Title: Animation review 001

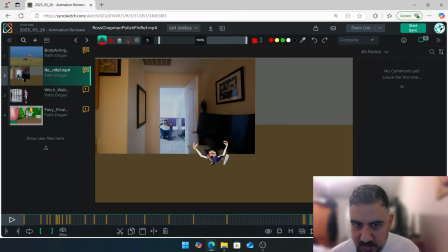[37:02]
221 to 230.
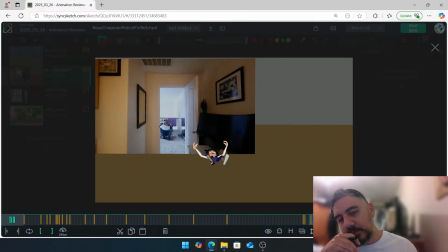[37:05]
Let's take off some more frames around there just to make this just maybe 3 frames, 4 frames, just see what it looks like. I think you've got like maybe 2 frames.
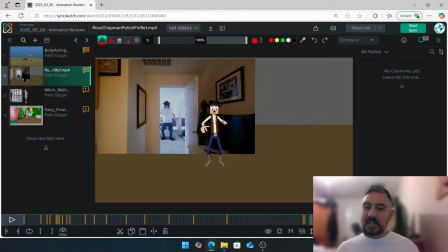[37:19]
It's very close. And the one last thing I'd say is your hands wouldn't fall flat like from this to this.
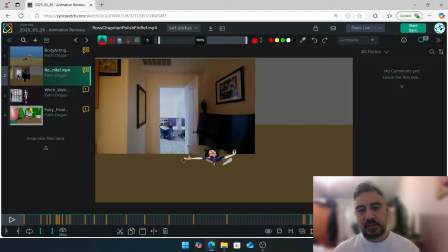[37:34]
Once your hands do hit the ground, you might just want to have a bit of a bang, like it bounces off the ground. But when I mean it bounces off, it's very, very not VFX-y, what's the word?
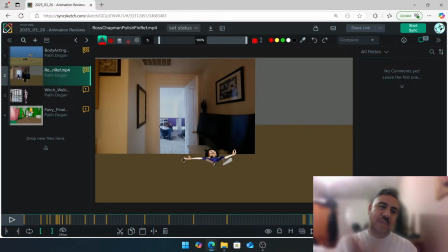[37:49]
It's not very cartoony. You just want it to feel like it's impacted the ground and it just bounces up a little bit to come back down again. It's more noisy, if anything. Hopefully that makes sense. Foot roll, he's here, and I can say let's go. There's a small foot. Let's see.
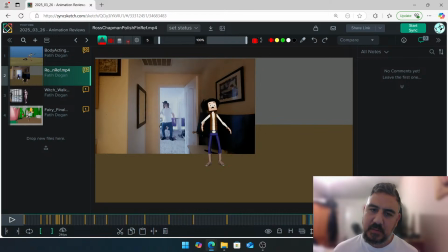[38:12]
No, that's fine. But if you want to go for a thing where he's in a... I think you can just keep it like flat-footed. I don't think you need to go for a foot roll. Yeah, like when you land there, when he gets hit, bang.
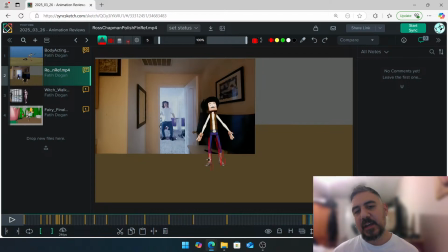[38:27]
Just keep the legs straight, because that way it's going to help with the character looking more straight throughout the whole body. That whole foot roll going up and down like adds to the looseness of the character, and we want to keep him quite stiff.
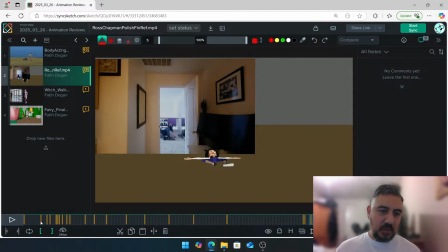[38:42]
But yeah, that's it. I think it's looking good, Ross. I think you've got like some really nice stuff in there, obviously.
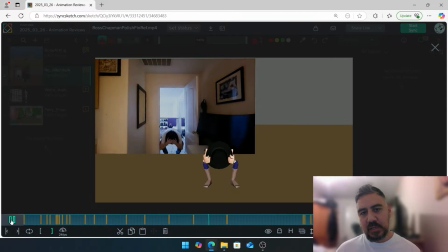[38:49]
It's just some polishy stuff that we need to improve on, and like just some small offsets,
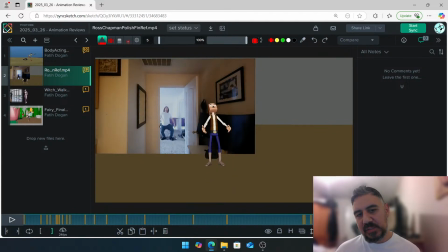[38:54]
arcs, and I think the biggest part I would say for you to fix is this part where he's falling down. This bit here is a tricky shot, like tricky moment in body mechanics that you've managed to do pretty well as well.
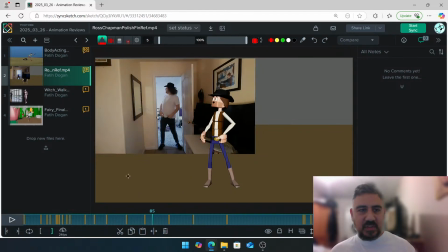[39:08]
And yeah, cool. Yeah, hopefully that was helpful. Keep going and keep improving your shot. I think it's looking good. Yeah, keep up, man. Awesome stuff. No, Red is very angry. Let's do this. There we go.
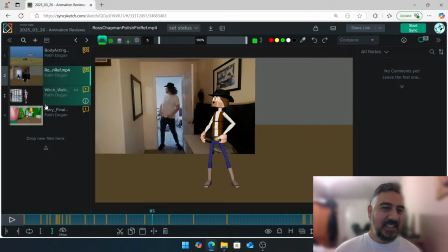[39:26]
Nice stuff. Cool. Let's keep moving. Thank you, Ross.
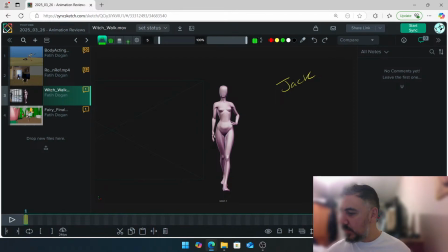[39:31]
Appreciate that. And yeah, thank you. Yeah, cool. Definitely keep improving, and like it's definitely improved. Like I did some like really good work there. So keep it up. Okay, next we have Jack.
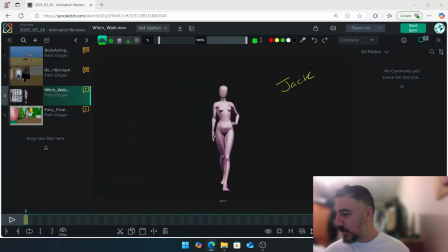[39:49]
Hello, Jack. How are you? Yeah, you're welcome. Cool. let's see. Is Jack in the chat? And I'm not like playing pun on words. So I have your shot, Jack. So hopefully you're around. So if you could just drop a little message into the chat so I know you're there.
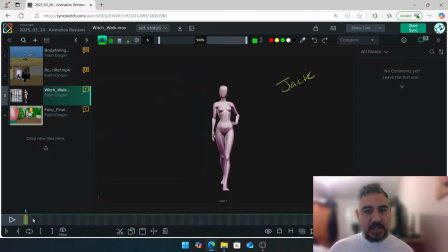[40:10]
And this is Jack's shot. Jack has a cycle for us, guys. Oh, awesome! There you are, Jack. How you doing? Let's. I'm gonna put an emoji every time. I should have done this. I'm gonna put an emoji every time one of the animators comes into the chat. Well, or lets me know that they're there.
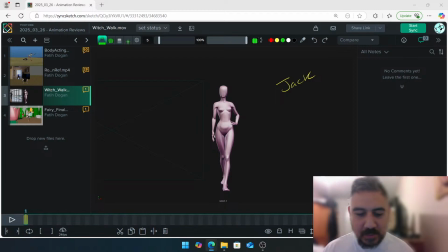[40:28]
That's for Jack. This one was for Mario. And this one, let's pick a cool one. This one was for Ross. Cool, alright. You guys let me know which emoji you like the most. Good, thank you, Justin.
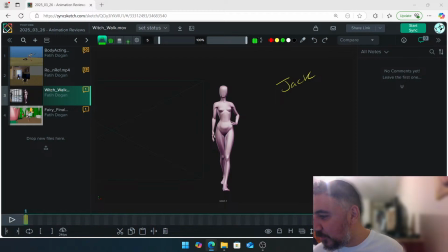[40:46]
Oh, cool. So you're joining in from like, not from home. Cool, well, let's take a look at your shot. Cool, so these emojis are for you guys. Each one of you has a different one.
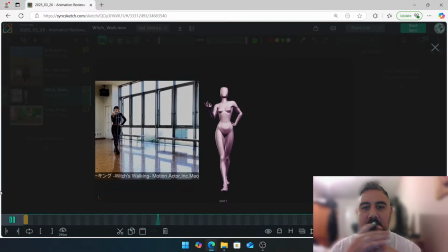[40:59]
Alright, so let's take a look at your shot. So you have a witch's walking cycle.
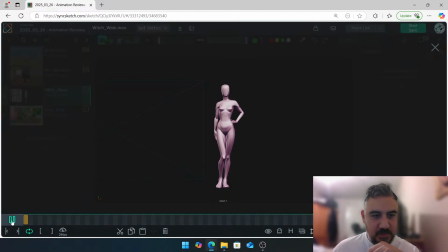[41:08]
Let's put this on loop.